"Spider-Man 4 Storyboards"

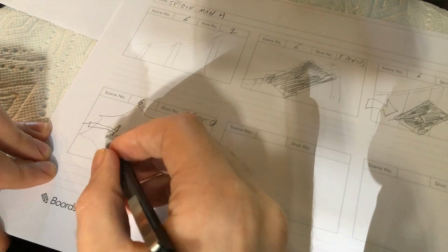4:03 Now, Sam Raimi took a lot of inspiration from Silver Age Spider-Man comics,
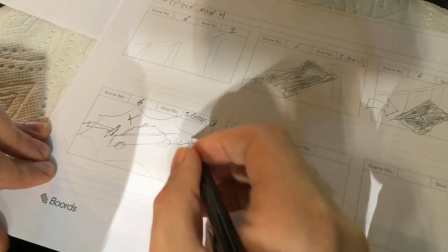4:08 and he would use these kind of web blankets a lot in those,
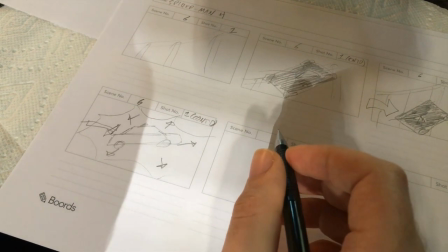4:12 so I figured it'd be a cool way to pay tribute to both the Silver Age Spider-Man comics and Sam Raimi.
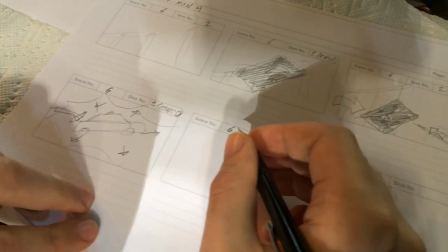4:20 Now finally we're going to be jumping to another shot. Shot 2.
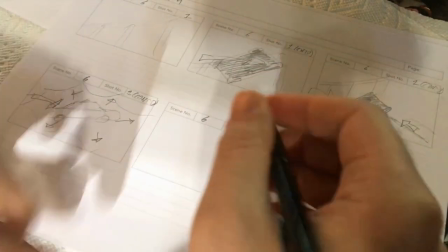4:26 Yes, 2, I can read my own writing. And what I wanted to do with that was to establish Spider-Man in the scene,
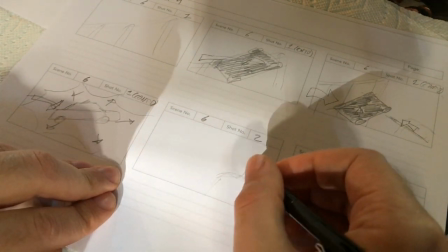4:35 set up his geography, and set his tone.
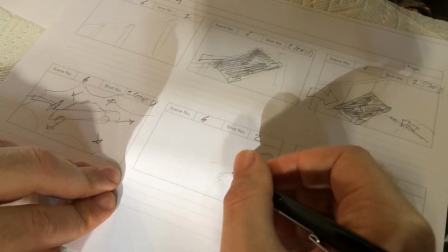4:38 And I wanted Spider-Man to just have his arms up, be like, okay, stay there,
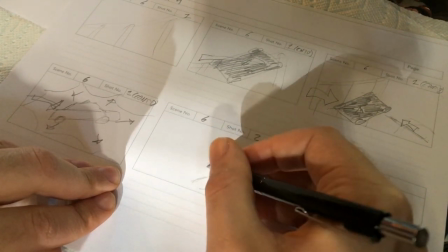4:46 just be safe, you know,
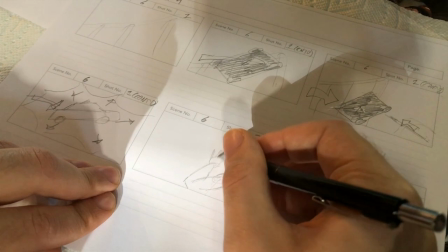4:50 almost as if willing the police car to remain there, and also get some depth in the shot too,
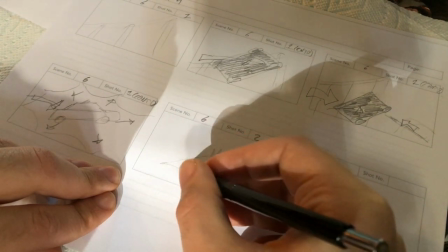4:57 by having him in the foreground and having the a visual effect of the police car and the wedding in the background.
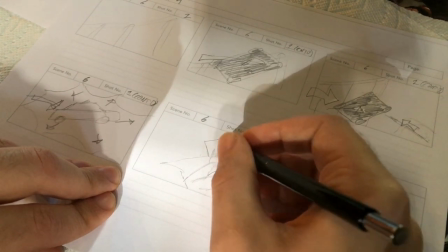5:04 Now, another reason we do storyboards is determining what exactly we're going to be needing when we shoot.
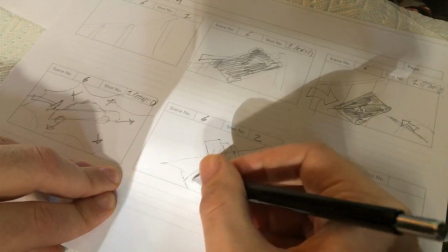5:10 Like this element of Spider-Man, for example, is easily done live action.
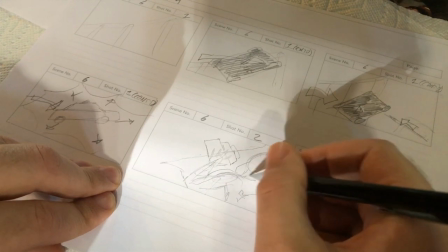5:16 Of course, we're going to be on a green screen for this, but it lets everyone involved know, okay, Spider-Man will be a real element,
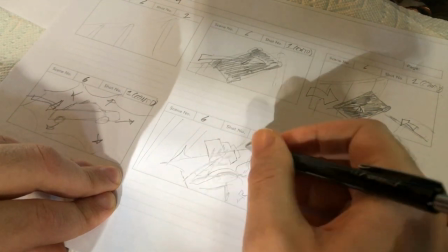5:25 the police car will probably be CGI, and so will the web.
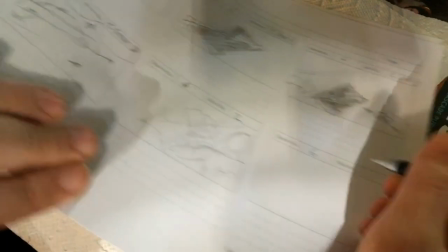5:30 And now, to establish another story beat, we're moving on to shots.
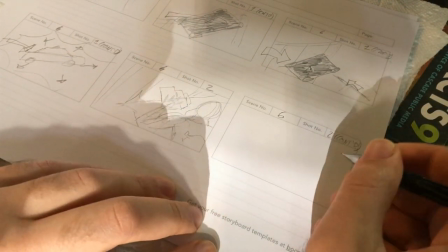5:36 Still the same shot, shot 2, and I put continued every time just to make sure that everyone knows I want a longer take.
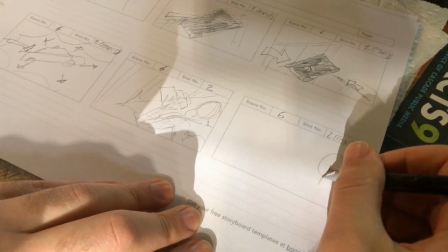5:45 And in this case, Spider-Man is going to turn to the left where we established the police car flew from, and where the threat came from.
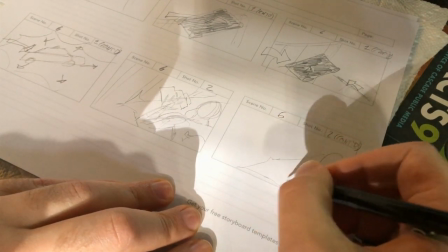5:56 And I already spoiled it for anybody watching this video, but for audiences who are seeing it for the first time,
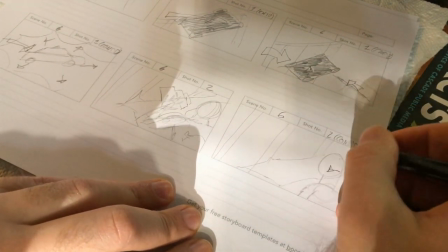6:04 there's going to be a little bit of suspense as to what made the police car fly.
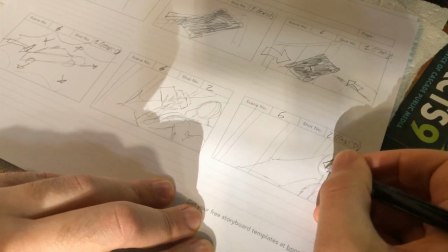6:10 And ideally, with every shot, you would kind of want to
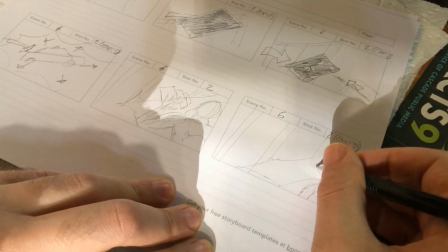6:15 give the viewer new information or establish a new beat.
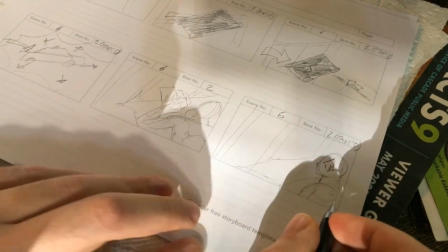6:20 If you don't, your shots become redundant and your film starts to feel very padded.
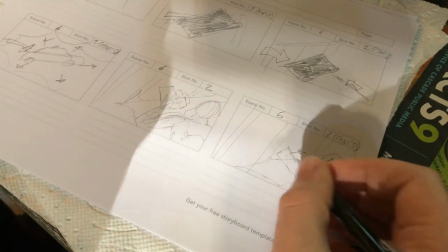6:26 And yeah, I'm not putting a ton of detail into any of this. As you can see, this isn't quite the same as my comic book art.
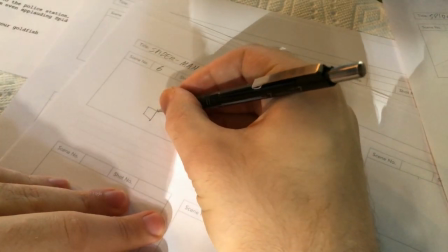6:35 Now here's a shot that when I was having my early meetings with Bryn, he really wanted.
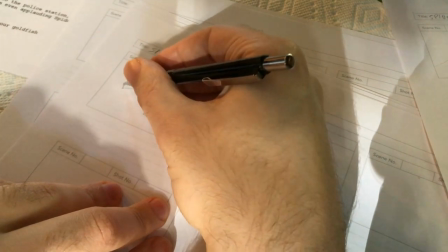6:41 And I thought it was a great idea for a shot, and he said he just had this vision of the Rhino charging through a police blockade.
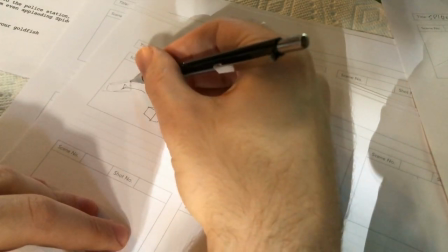6:50 And I absolutely support this vision and incorporated it into my storyboarding.
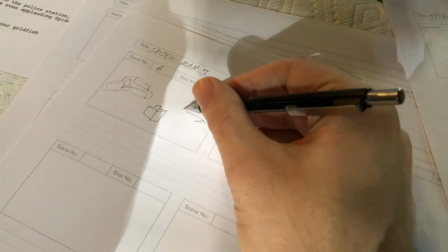6:57 So we're going to have the Rhino coming dead center of frame. Now you typically don't do this.
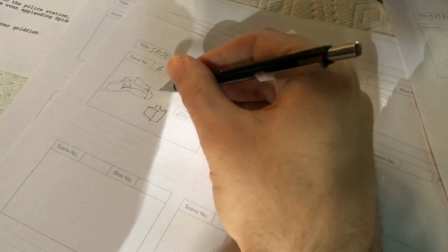7:04 You try to follow the golden ratio and have your subject off
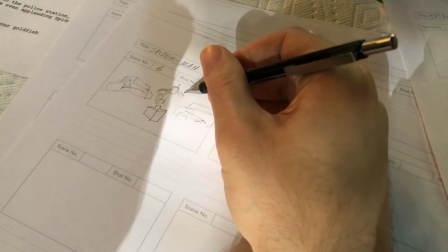7:11 following the rule of thirds to the left or right. But in this case, I wanted to show the Rhino as an incredibly powerful force,
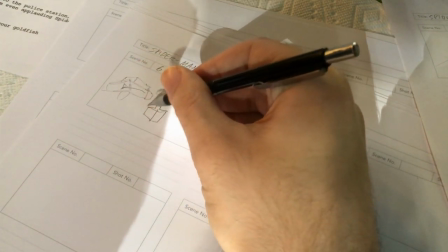7:20 and that symmetry of having him knock cars out of the way just makes him look all that stronger.
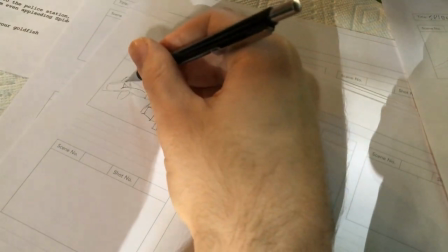7:29 And yeah, Rhino dead center coming at us also places us in Spider-Man's shoes as a viewer.
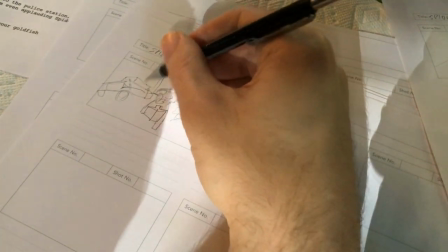7:38 Now, when you're doing storyboards, film, even if you're shooting,
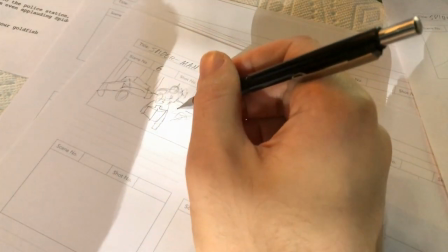7:44 unless you're shooting 3D, is essentially a flat surface.
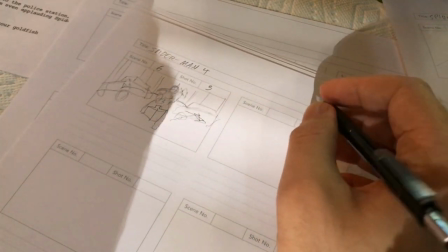7:49 And just like a comic, you're going to have to figure out as many ways as possible of showing depth to your audience.
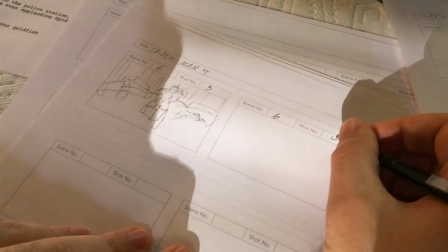7:55 So that's why I love coming at you shots.
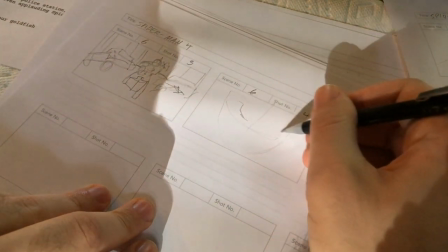7:59 I love all kinds of camera interaction and movement, all to shatter the illusion that we're staring at a flat surface.